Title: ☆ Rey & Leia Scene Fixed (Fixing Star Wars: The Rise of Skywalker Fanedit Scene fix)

and then she says that it almost like in disbelief and a little bit more thank you old granny you know whatever so
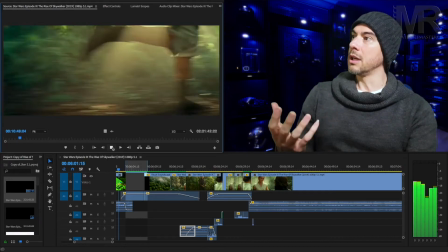(4:47)
and then she gives it a lightsaber and smiles and that seems to me it just didn't it didn't it didn't sit right with me the way that she delivered those lines and the way that she treated Leia so I've gone I've gone over to something different it's taking me so long to edit this I'm not even gonna do a video on this because it took it took me so long if you want me to leave a leave a comment in description in the comments below and I'll do a tutorial but it took so long to edit each individual piece you're probably not even going to notice the difference but it actually sits
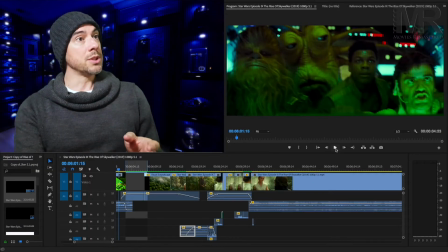(5:24)
better with me so going over to my scene we're just going to show you the transition coming over from the Claude scene look out
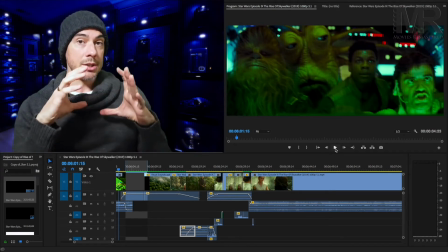(5:32)
for the the the circular transition it's a lot better I think so check it out
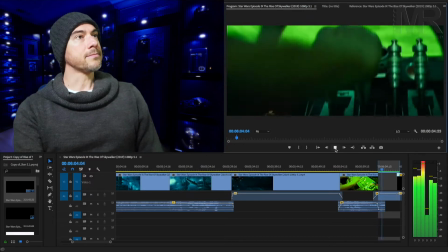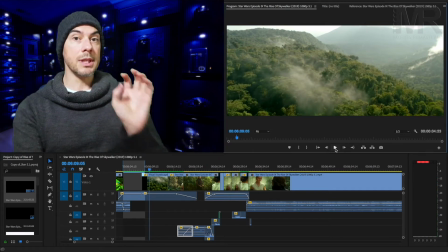(5:46)
circular transition so it's gone into this forest scene so I've
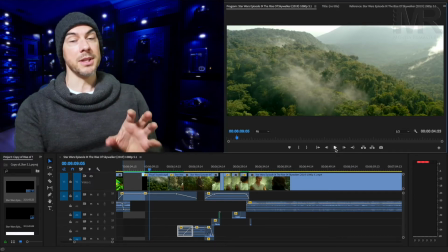(5:51)
actually taken this from a natural history DVD that I've got to give you a bit more insight into where Ray is and the planet that she's on I thought it was just a nicer transition than going straight into to Rey meditate so
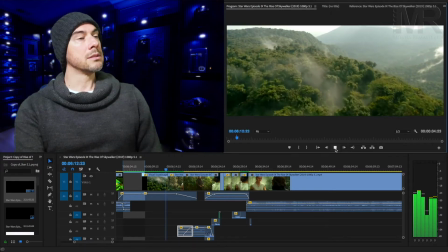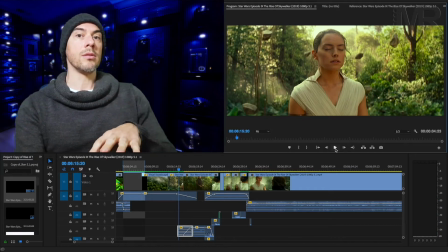(6:13)
remember the beginning of that scene is now at the beginning of my actual movie
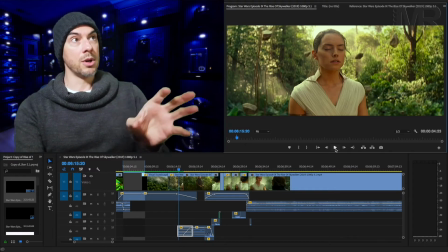(6:18)
so it then just goes into her trying to reach
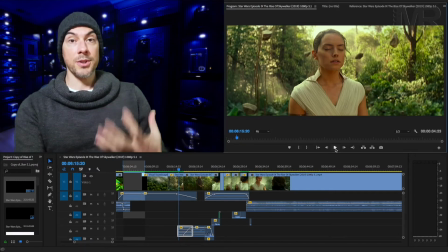(6:23)
out to Luke and instead of being frustrated that she can't can't reach out to the thousands of Jedi before her she's just getting a little bit frustrated that Luke is now still turned himself off with the force and she can't reach him
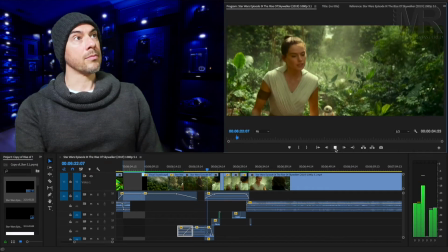(6:42)
so
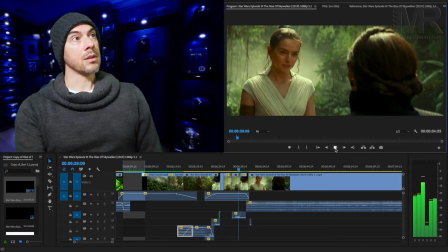I'm not sure if you notice the difference there but she let's go back I'm
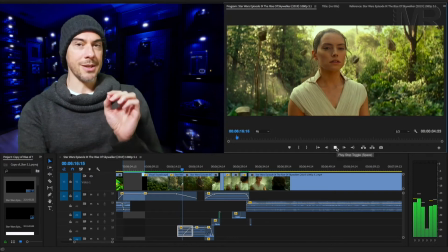(7:05)
going to show you a few times because there's really subtle changes so
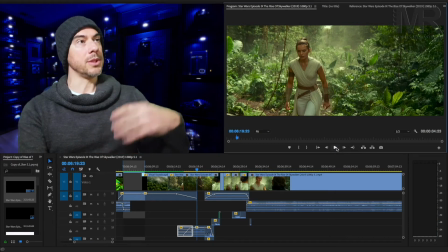(7:11)
you don't see Ray come down from a meditative state and you don't see the rocks fall or anything I just thought that was a bit bit lame
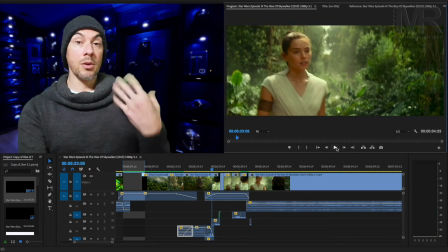(7:18)
so at least at this stage Leia knows that Ray's trying to reach out to Luke. Now in my version Leia's already had a discussion with Luke and she's kind of keeping that away from Rey. It's more secretive and more teacher-student kind of keeping secrets.
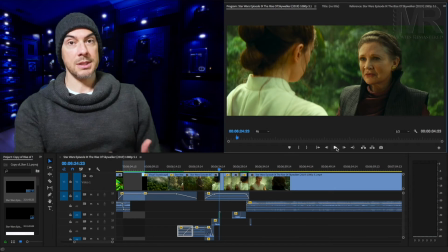(7:42)
So when she says there's nothing impossible nothing's impossible she already knows that she's reached out to Luke and that she knows that Rey's gonna be able to at some point in the movie.
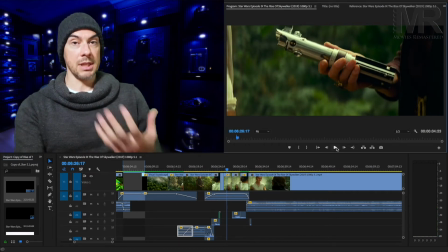(7:55)
So instead of Rey saying nothing's impossible and delivering that line in a more patronizing kind of downplay she actually looks straight down at the lightsaber Leia gives her the lightsaber and then Rey realizes that anything could be
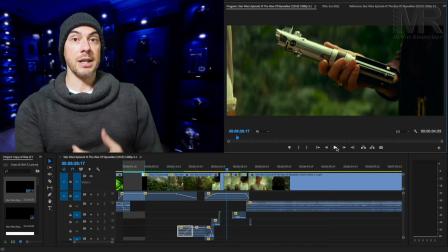(8:14)
anything is possible if she carries on her training and becomes a Jedi so
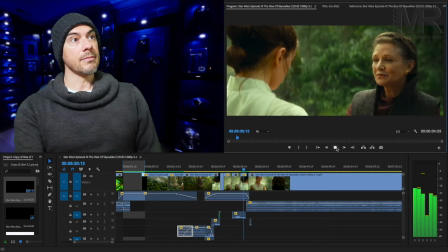it makes it makes it feel like Rey is more believable at that point and it's less condescending so let me let me go back to the beginning and i'll show you the old scene and my scene straight away without the commentary just